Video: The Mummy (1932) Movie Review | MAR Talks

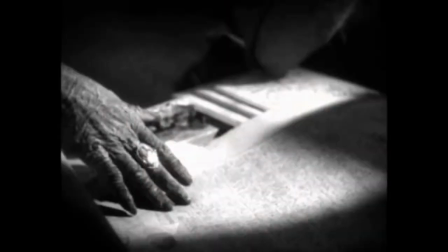[4:22]
The mummy design isn't shown clearly, the camera focusing primarily on Karloff's face and hands. Less is more at its finest. Perfect way to build suspense the old-fashioned way.
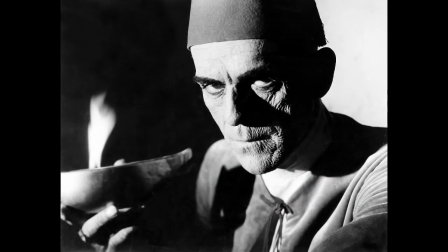[4:34]
The wrinkles Karloff shows off throughout are a simple yet time-consuming effect using collodion and cotton.
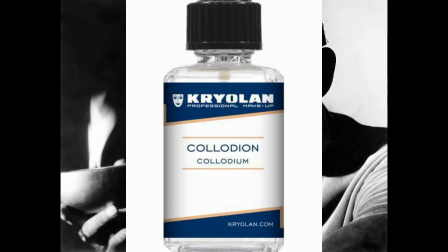[4:40]
Collodion in small doses is not the nicest substance to work with, so Karloff deserves a round of applause for constantly having globs applied.
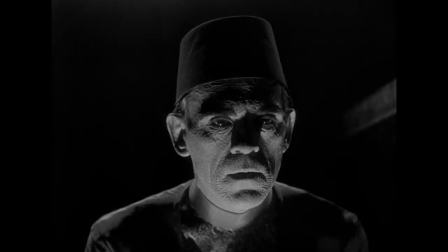[4:49]
The wrinkles not only betray Imhotep's age, but imply that with time, bandages have become one with his face.
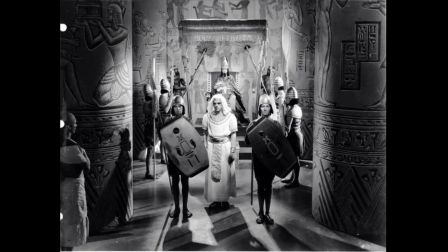[4:57]
The period costumes look great. Simple compared to what later entries would show, here they sell the flashbacks due to Froyn's black and white blocking.
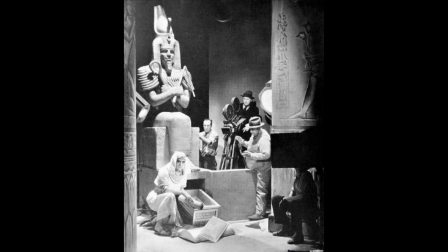[5:06]
It might have worked, but it would have looked strange in color.
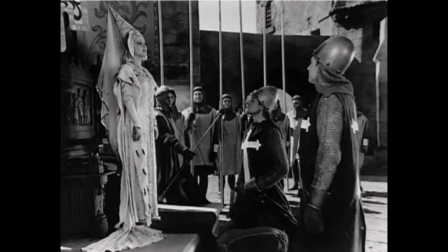[5:09]
The flashbacks were originally longer, showing Helen's reincarnations throughout the centuries, from Rome to the mighty Norseman.
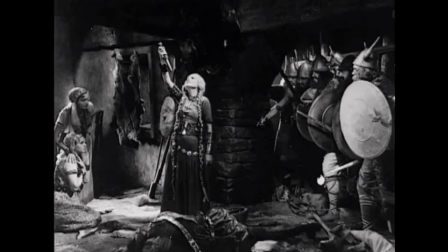[5:17]
For the latter, actress Zita Johan supposedly was placed too close to the lions by director Carl Freund.
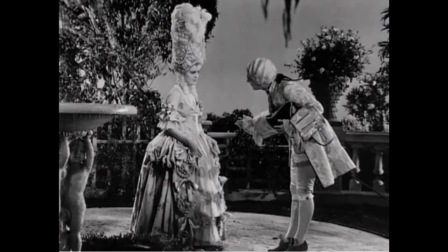[5:25]
The longer scene was deleted for time and pacing. While it most likely has been lost, if rediscovered, I'd love to see the scene. Perhaps the cut was justified, but maybe it could have added additional depth. Karloff commands every second of this film.
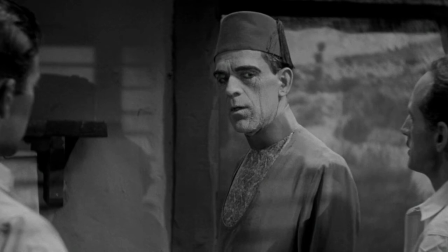[5:40]
While his presence isn't as theatrical as Legosi's, he's just as charming and able to convey power and emotion with just a glance.
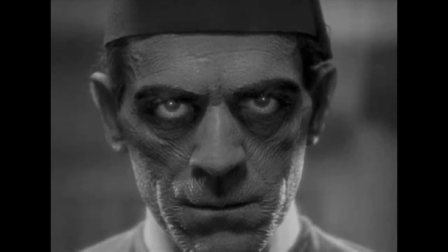[5:48]
It's while his eyes are focused on during the infamous close-ups, amplified by the profile of Karloff's face and subtle movements.
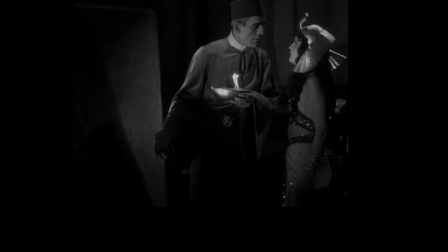[5:56]
Given how little Karloff spoke in previous films, it's nice to see him given excellent dialogue to act out.
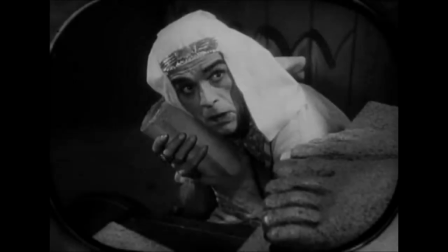[6:03]
Having watched it for the first time in several years, it's no wonder he became a huge star throughout the 30s.
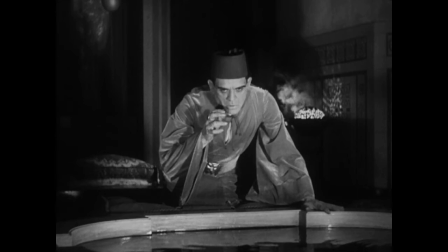[6:09]
Karloff's slight lisp adds to his charm, dry when conversing with the archaeologists and emotional when crossing through oceans of time. A real-life believer in the occult in reincarnation, Zita Johan was perfect casting for the role of Helen.
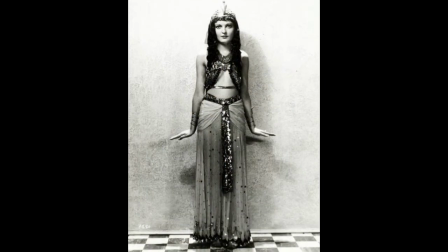[6:24]
Her pre-existing knowledge was the perfect role research for how to act while remembering and balancing personalities for the climax.
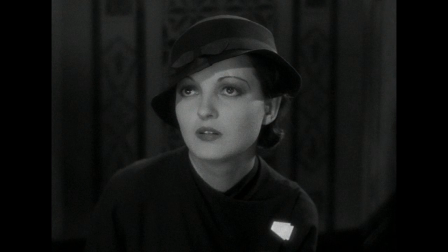[6:31]
A strong-willed woman, there was tension between Zeta and director Carl Freund during the production.
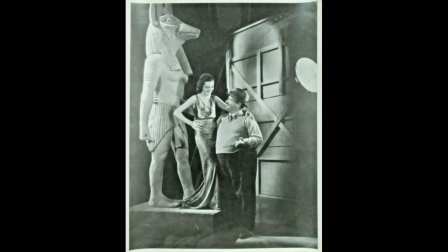[6:37]
The two disliked each other, and Freud attempted to label Zeta as hard to work with.
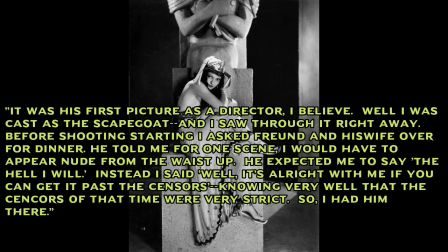[6:42]
Zeta claimed Freud also wanted to use her as a scapegoat in case production fell behind schedule. While her statement makes for a good story, the Hays Code not existing yet puts the validity into question.
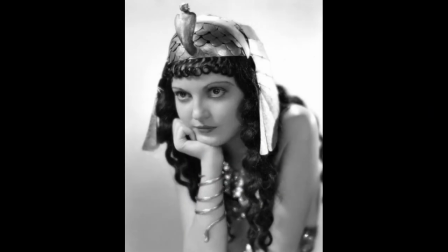[6:56]
No matter the reason, given her on-set treatment, I don't blame Zeta for sticking to theater afterwards.
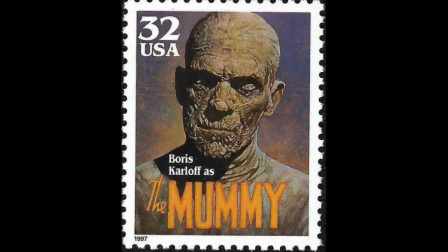[7:02]
The Mummy is a classic, carried by strong cinematography and the excellent performance of its lead.
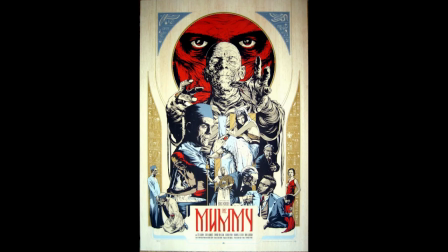[7:09]
If you've only seen the recent Mummy films, it's a completely different animal. The pace is slower, allowing the mood, tension, and story to build to a natural climax.
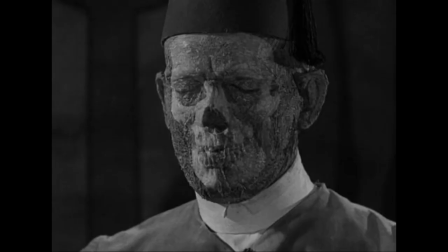[7:19]
The ending is a literal deus ex machina, but fits given the nature of ancient Egypt. What better way for Emhotep to meet his end than through an act of the gods and retaliation for his sacrilege.
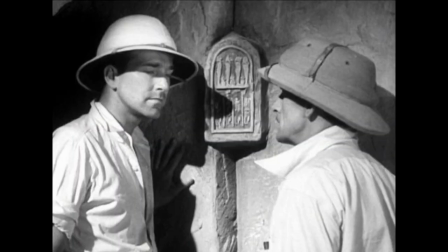[7:31]
It also provides a story out for him not appearing in the sequels.